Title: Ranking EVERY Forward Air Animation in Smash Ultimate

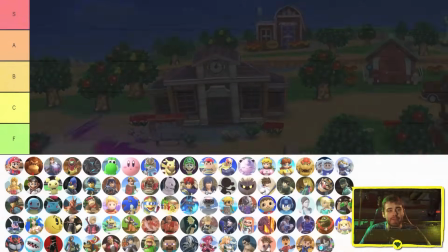[0:00]
Forward airs! They're often one of a character's most important moves, and they're also what my patrons, youtube members, and twitch subs voted on to be the next episode of the animation tier list series.
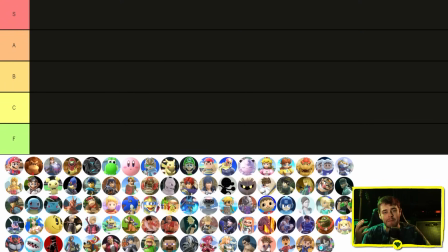[0:07]
As usual, every aspect of the animation is being covered here. We're talking about technical execution, creativity, sense of impact, any cleverness in the references used, sound design when appropriate, everything. Let's get into it!
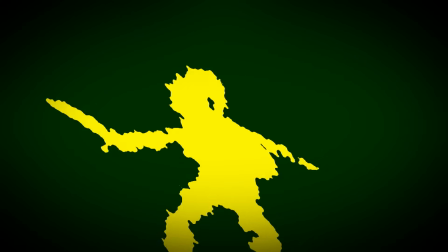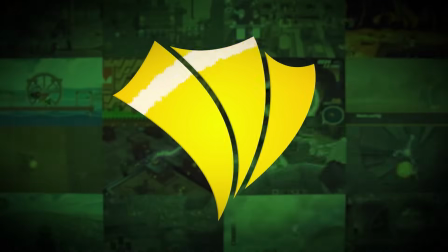This video is sponsored by Babbel. Do you want to speak, read, and listen in a brand new language?
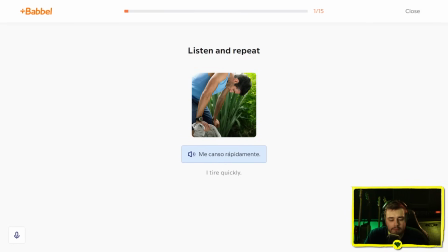[0:33]
Babbel's app has you covered, and can quickly get you engaged in real-world conversations, using lessons designed by real language teachers along with games, podcasts, and even live online classes with experts.
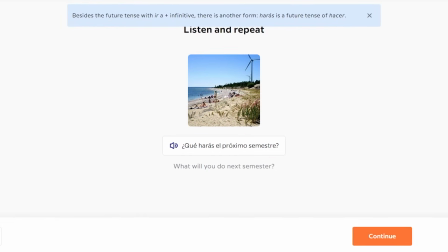[0:43]
I'm from Canada, which is bilingual English and French, but I actually switched over to Spanish classes as soon as I could and loved it.
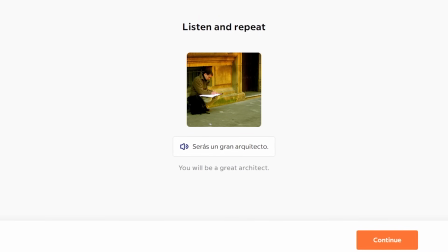[0:50]
There's… well, there's no Spanish around me at all, so it all faded pretty fast, but Babbel's got me covered. No me malinterpretes, todavía no hablo bien español, pero estoy aprendiendo.
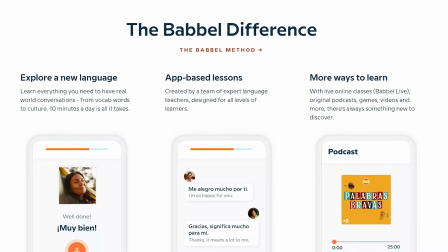[0:59]
Babbel has proven to get you started in a new language in three weeks or less, and has flexible subscriptions and a money-back guarantee. so there's no harm in checking it out. If you're interested, use my link in the description and pinned comment of this video to get a massive 60% off, and start speaking fast.
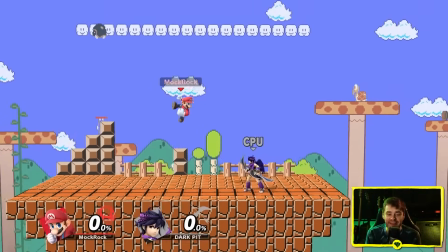[1:14]
Starting off as we often do with Mario, you know, this is a classic, it's a big punch, it's the forward aerial.
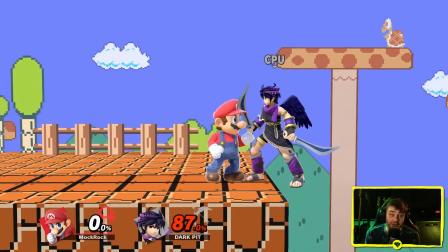[1:20]
Love the spike on this, makes it very satisfying to land.
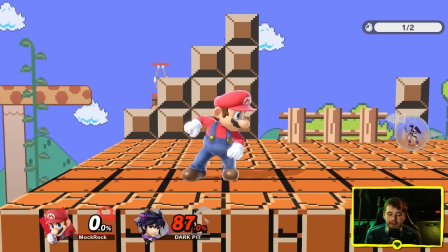[1:24]
Now, he does turn a little bit awkwardly while he's doing this,
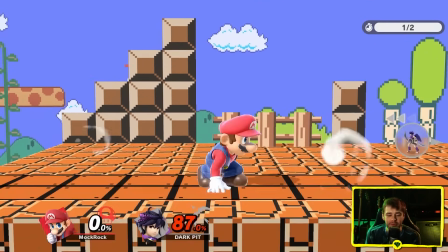[1:29]
which I think is a new pose that he strikes an ultimate. If I remember right, in previous games this wasn't something that he did.
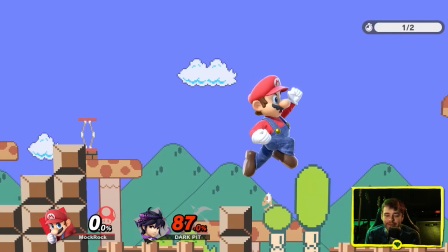[1:37]
There's a reason for this, he faces the camera more so.
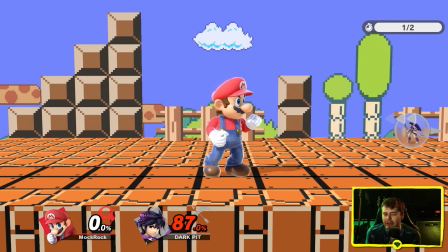[1:39]
I think in general moment-to-moment gameplay at proper speed and scale, it sort of does what they're setting out to do, but when you look at it in sort of finer detail up close,
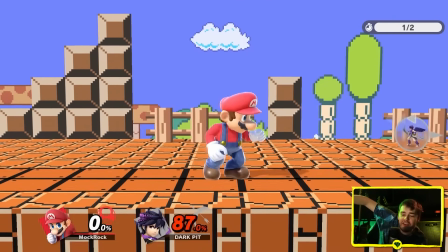[1:48]
it does come off as just a little bit stunted and awkward. He's kind of torquing his shoulder and doing the move sideways in a way I'm not convinced would actually generate that much power.
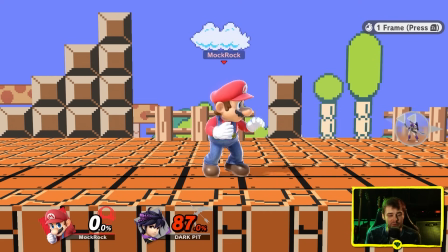[1:57]
Feels kind of unnatural. This is actually something that's come up in the past when I've had to get thumbnails of Mario's forward era.
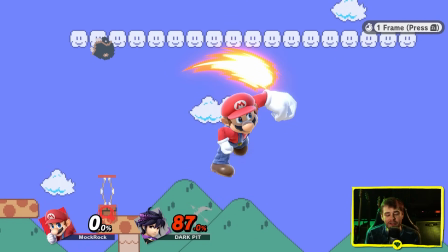[2:01]
Just like, okay, well, if I go frame by frame here, which ones of these frames do I actually use?
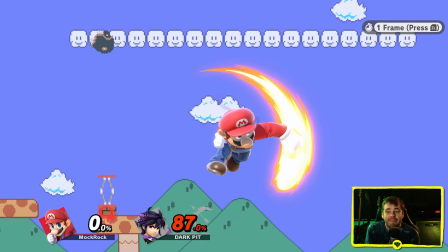[2:06]
Which one of these really communicates the, this is the arc part of the move.
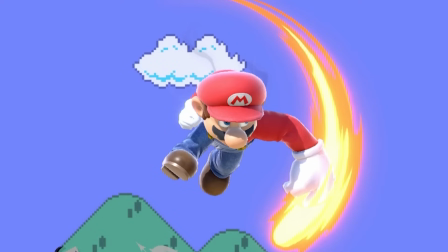[2:11]
This is where it really hits and lands impact, right? Like this is probably the most classic one, but it looks kind of weird.
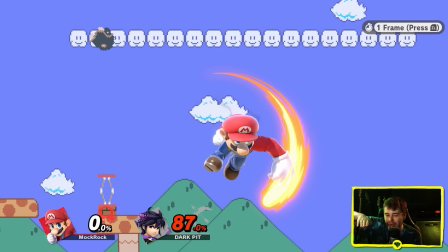[2:17]
Rather than putting his entire body weight behind the strike, he aligns himself with the Z axis and then kind of rotates along that.
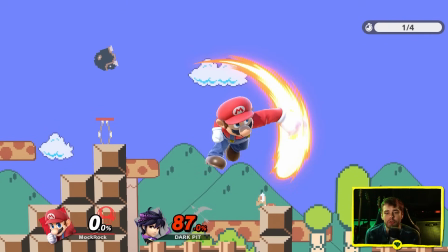[2:22]
There's no real reason he should be doing that. Going in frame by frame isn't actually fair. That's not how you judge the animations at the end of the day, but it does have an impact, right?
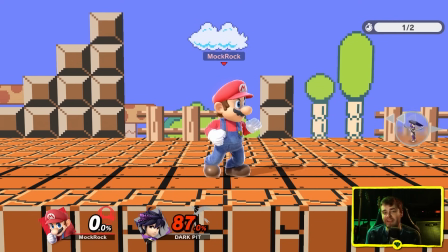[2:31]
If I'm doing it in this kind of situation, I think you can probably see where I'm coming from. And then because this is an aerial, the other thing we need to look at with these is the landing animation.
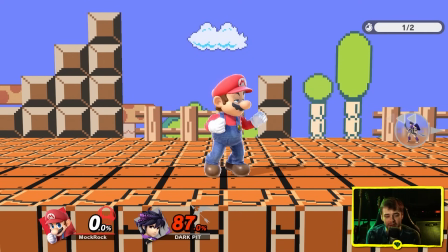[2:38]
In Mario's case, I like the way he catches himself. It's nothing super fancy, but very convincing weight distribution on the way down.
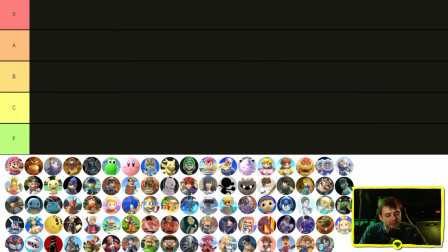[2:44]
This is a real fan favorite. I know I'm going to get crucified if I don't put it in S tier. I've been willing to do that before. So the question is, does this deserve S tier? And you know what? I'm gonna say no. I really like the concept. It feels fantastic to land, but I'm sorry.
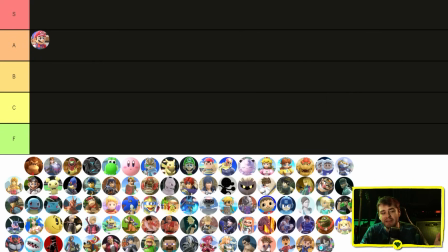[3:01]
He looks kind of awkward. I get what they were doing. I understand the purpose behind it, but even though he remains facing the camera the entire time, which is a big deal, it makes the silhouette a little bit more pleasant in some aspects, it also robs the move of a little bit of a sense of power. S-tier doesn't necessarily mean a move has to be perfect, but that's more than like a slight nitpick. Dr. Mario is while we're here.
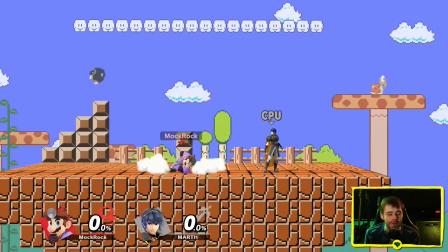[3:19]
Why not? Yeah, the animation is obviously exactly the same. What's different is the result. Dr. Mario doesn't spike when he lands the sweet spot.
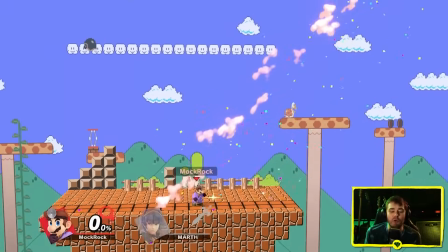[3:25]
What he does get... is that really satisfying meaty impact punch.
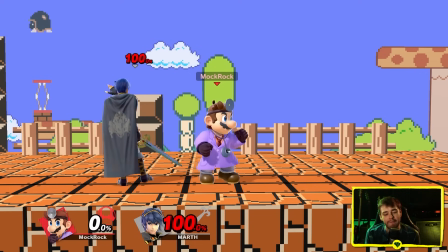[3:31]
I think landing it feels more satisfying than landing Mario's spike. That's one of my favorite sound effects in Ultimate Period. When I first picked the game up, I was looking to play a brawler character specifically because of how much I like it.
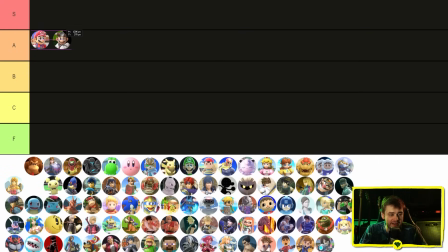[3:40]
Literally no other reason. I'm not actually going to put it in a different tier because of that, but considering Mario was already borderline, honestly, it's kind of close. Another couple of Mario dunks here. We got Donkey Kong. We got Yoshi. See, I think I prefer DKs to the Mario's.
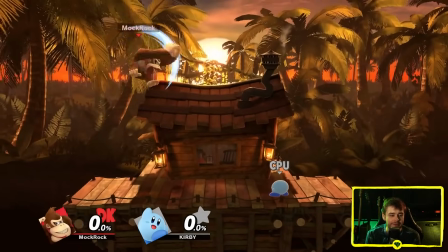[3:54]
The double fist gives it a greater sense of power, as you'd expect from a heavyweight and there's also just a little bit less of that awkwardness in the animation.
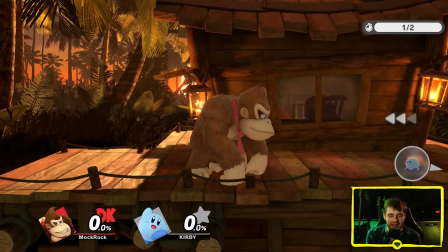[4:01]
The big dramatic recovery also means that exactly how smooth the landing animation is depends a fair amount on when exactly he enters it.
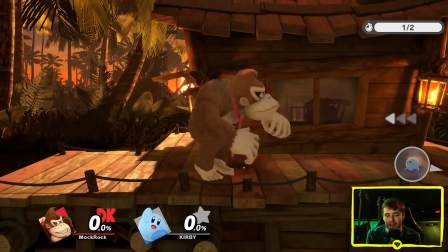[4:09]
That's not a huge deal. Like there it looks great but if I do it out of a short hop yeah he does have to snap a little bit.
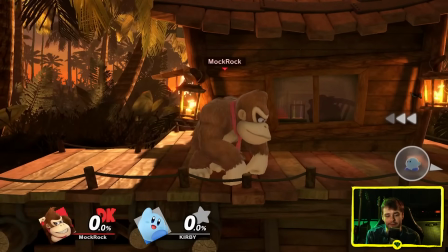[4:16]
That happens with lots of aerials that's just kind of the nature of the beast in practice.
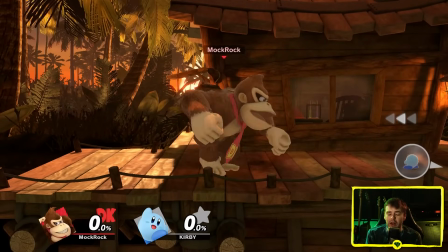[4:22]
This isn't really something that you notice a whole lot. They don't have a huge impact on my decision, but they are obviously worth looking at.
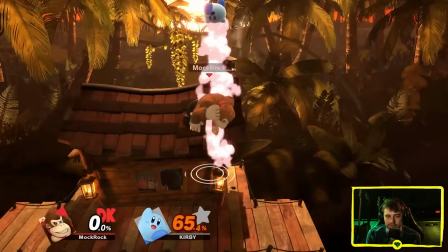[4:27]
Even landing the sour spot of this one feels good. And then the sweet spot.
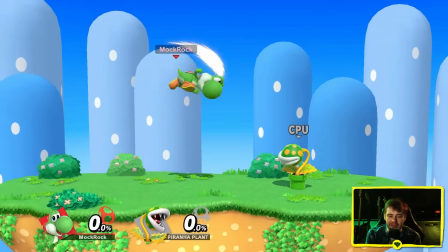[4:35]
Yeah, that's fantastic. And then Yoshi. This one doesn't feel anywhere near as strong to me.
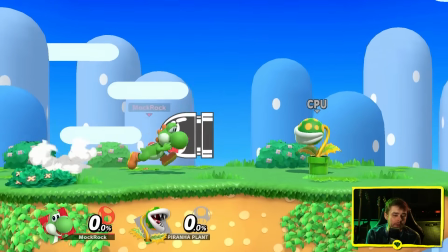[4:42]
It is a fairly strong move, but it doesn't impart it that well. Now, because of Yoshi's insane air drift,
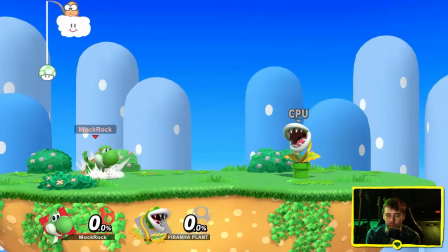[4:47]
I think having him look a little bit more reserved actually makes more sense with the way you use the move
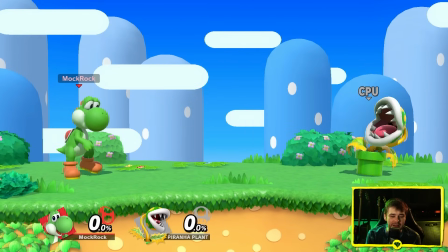[4:52]
but it is a pretty strong spike and you don't necessarily get that from the way it looks.
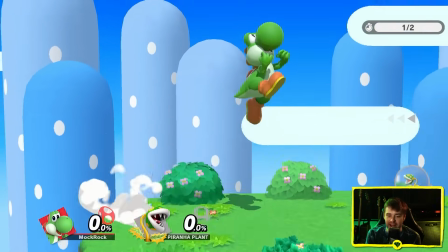[4:57]
He just looks too controlled and kind of abruptly snaps out of any kind of momentum building right at the end.
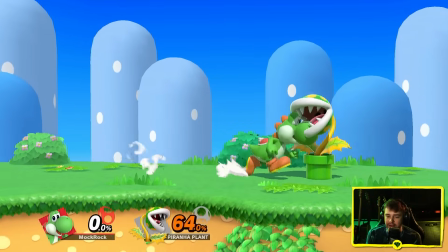[5:02]
I do really like the landing animation though the way he falls on his face that's cute. It feels okay to connect on the sour spot and a bit better on the sweet spot
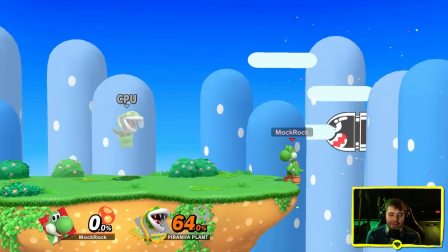[5:13]
but not the most satisfying spike that I've looked at.
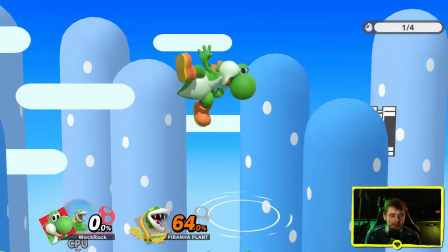[5:16]
Considering how cartoony he is though there's surprisingly a little body breaking on this one his head does get a bit bigger but they could have
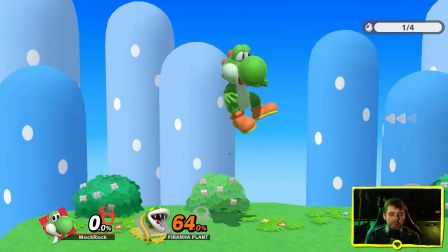[5:22]
definitely exaggerated that more and it probably would have helped although making him more top heavy would make how abruptly he stops in midair like this even a little
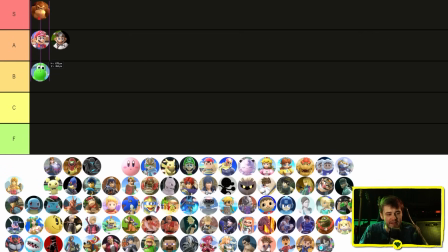[5:29]
bit more jarring donkey kong s yoshi b tier it's fine it's just a little bit of a step down from these other ones let's finish up the dk crew while we're here we got diddy k rule these guys have similar forward airs anyone else with the same style yeah incineroar squirtle so i
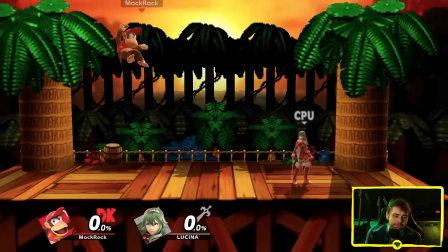[5:43]
guess we'll just throw the entire Pokemon trainer in there. That'll do for now. So this is the first forwarder we've looked at so far that is intended to be weak.
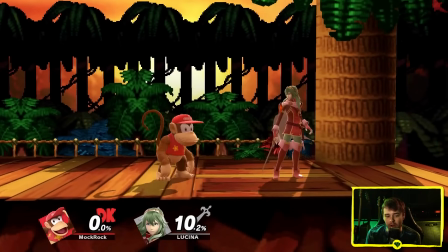[5:50]
It's not much of a kill move at all. Look at this.
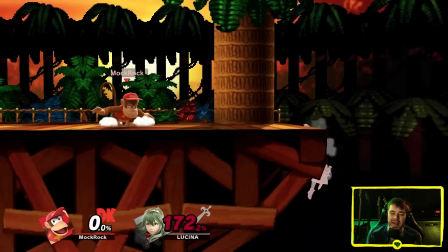[5:54]
So I'm not going to hold a lack of impact against it compared to some of the other moves on the list.
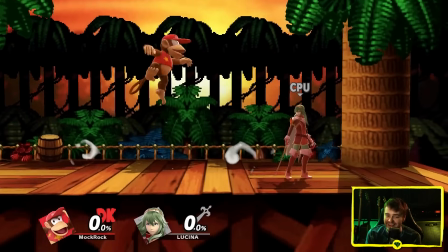[6:00]
At least not to the same degree I would if this was supposed to be a good kill move. My problem with this one, and believe me, I know this is kind of a weird thing to say about a video game attack.
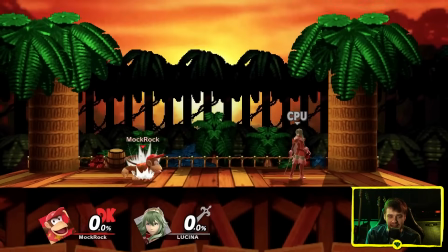[6:09]
It feels fake. It barely feels like this is even an attack. It's just kind of there and then suddenly not there.
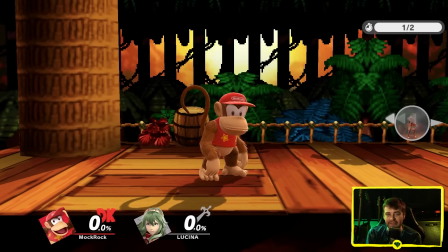[6:15]
There's not really any kind of sense of anticipation even for a fast attack. Plenty of fast attacks that only have a couple of frames to start up still get to convey some wind up into the move.
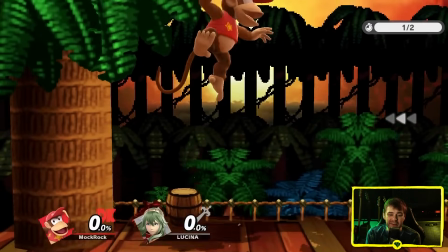[6:23]
This is just kind of instantly there. The spin lines come up while the attack is still thrusting forward.
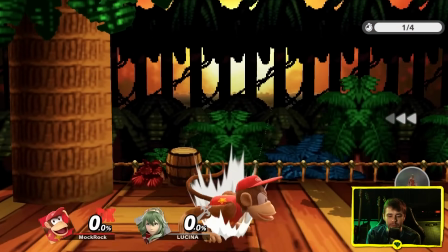[6:27]
I think if I slow it down even more is Diddy spinning while he's still extending his legs?
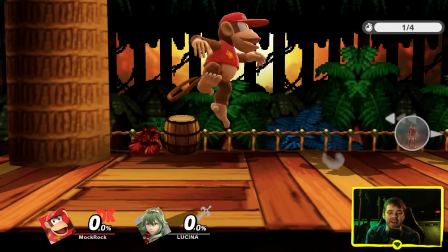[6:33]
Not really. That starts up slightly after.
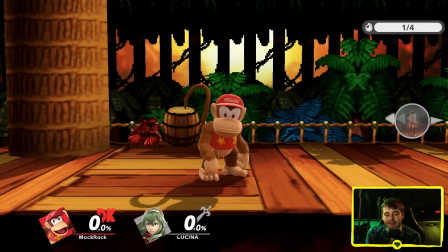[6:38]
Okay there's a little bit of spin but it's still mostly like he's attacking straight
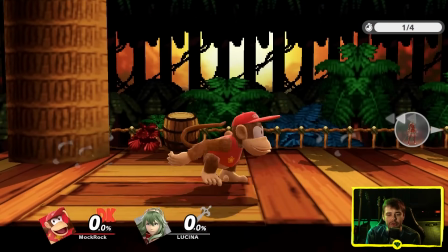[6:43]
and then spins during the recovery portion so why do the spin lines start
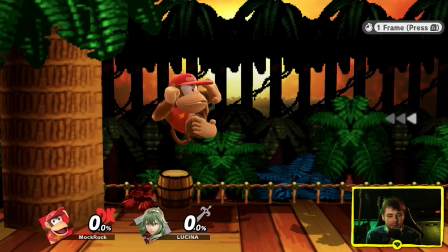[6:48]
up so quickly go frame by frame just to see what's happening here okay so
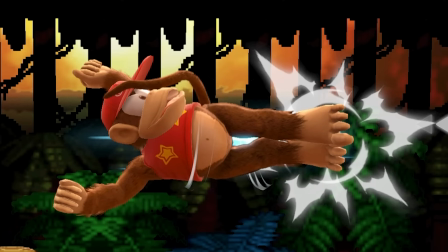[6:54]
there's the actual extension and then technically the spin lines start
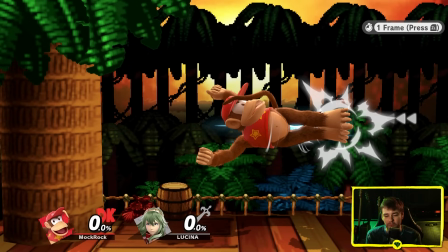[6:59]
up afterwards but it's like literally one frame so functionally you can't even really track that yeah it makes the entire thing look a little bit
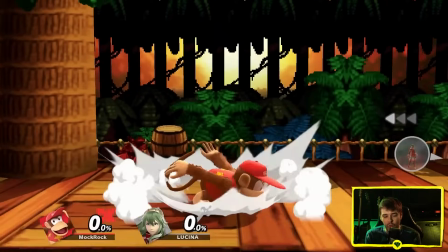[7:07]
weird the impression that it gives me at full scale is that he's starting his recovery spin while he still has the attack out and yeah I don't like
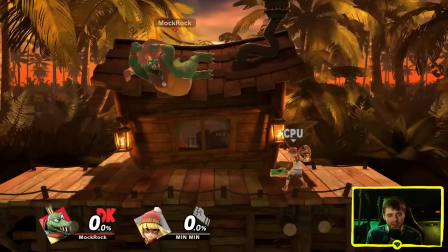[7:14]
it. Landing animation is very sensible though. K. Rool again kind of a dropkick but a very different idea on it.
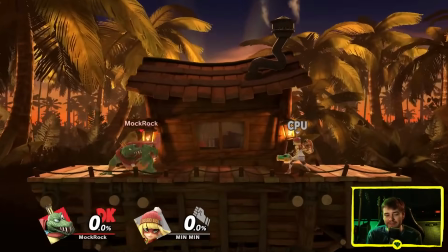[7:19]
It's got a lot of personality behind it but does it work that well as an attack animation?
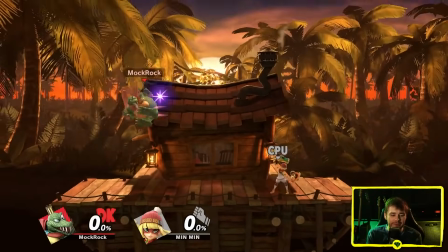[7:25]
I feel like it actually looks like the force is a little bit misdirected.
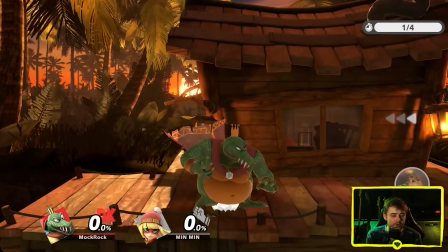[7:29]
He kind of flops around a little bit and the way that his legs kick out is more more semi-circular than straight out.
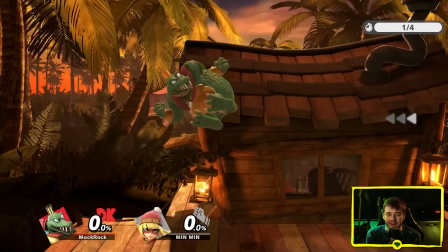[7:37]
It looks fun. Like, it's a fun animation. It's got lots of charm.
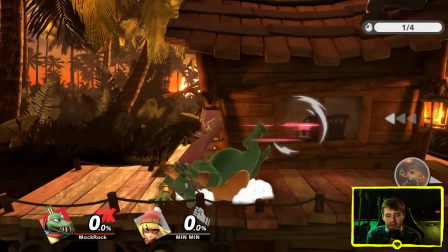[7:41]
I love the flop he does if he actually has to use the recovery animation.
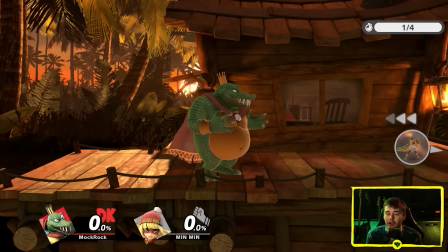[7:46]
You know, he's kind of a wacky Saturday morning cartoon villain, literally, for better or for worse.
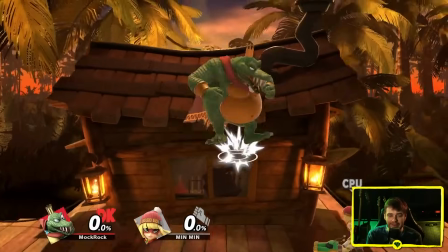[7:52]
I do think it reads better at full gameplay scale and speed than if you look at it really close up, but it's not the most impactful feeling move on his kit, and it does hit pretty hard.
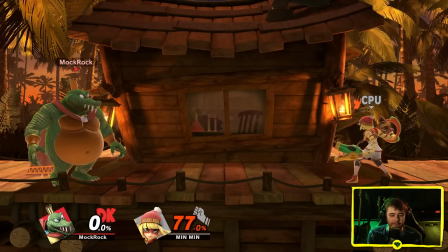[8:00]
I also think works a lot better if he actually makes contact, in which case the particle effects kind of cover up some of the floppy feet that he's got going on, and the sound design of his vocalizations helps a lot.
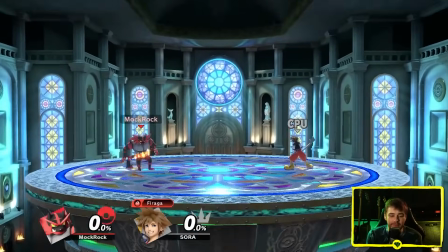[8:10]
And then we get to Incineroar, who actually avoids a lot of the issues from both Diddy and King K. Rool.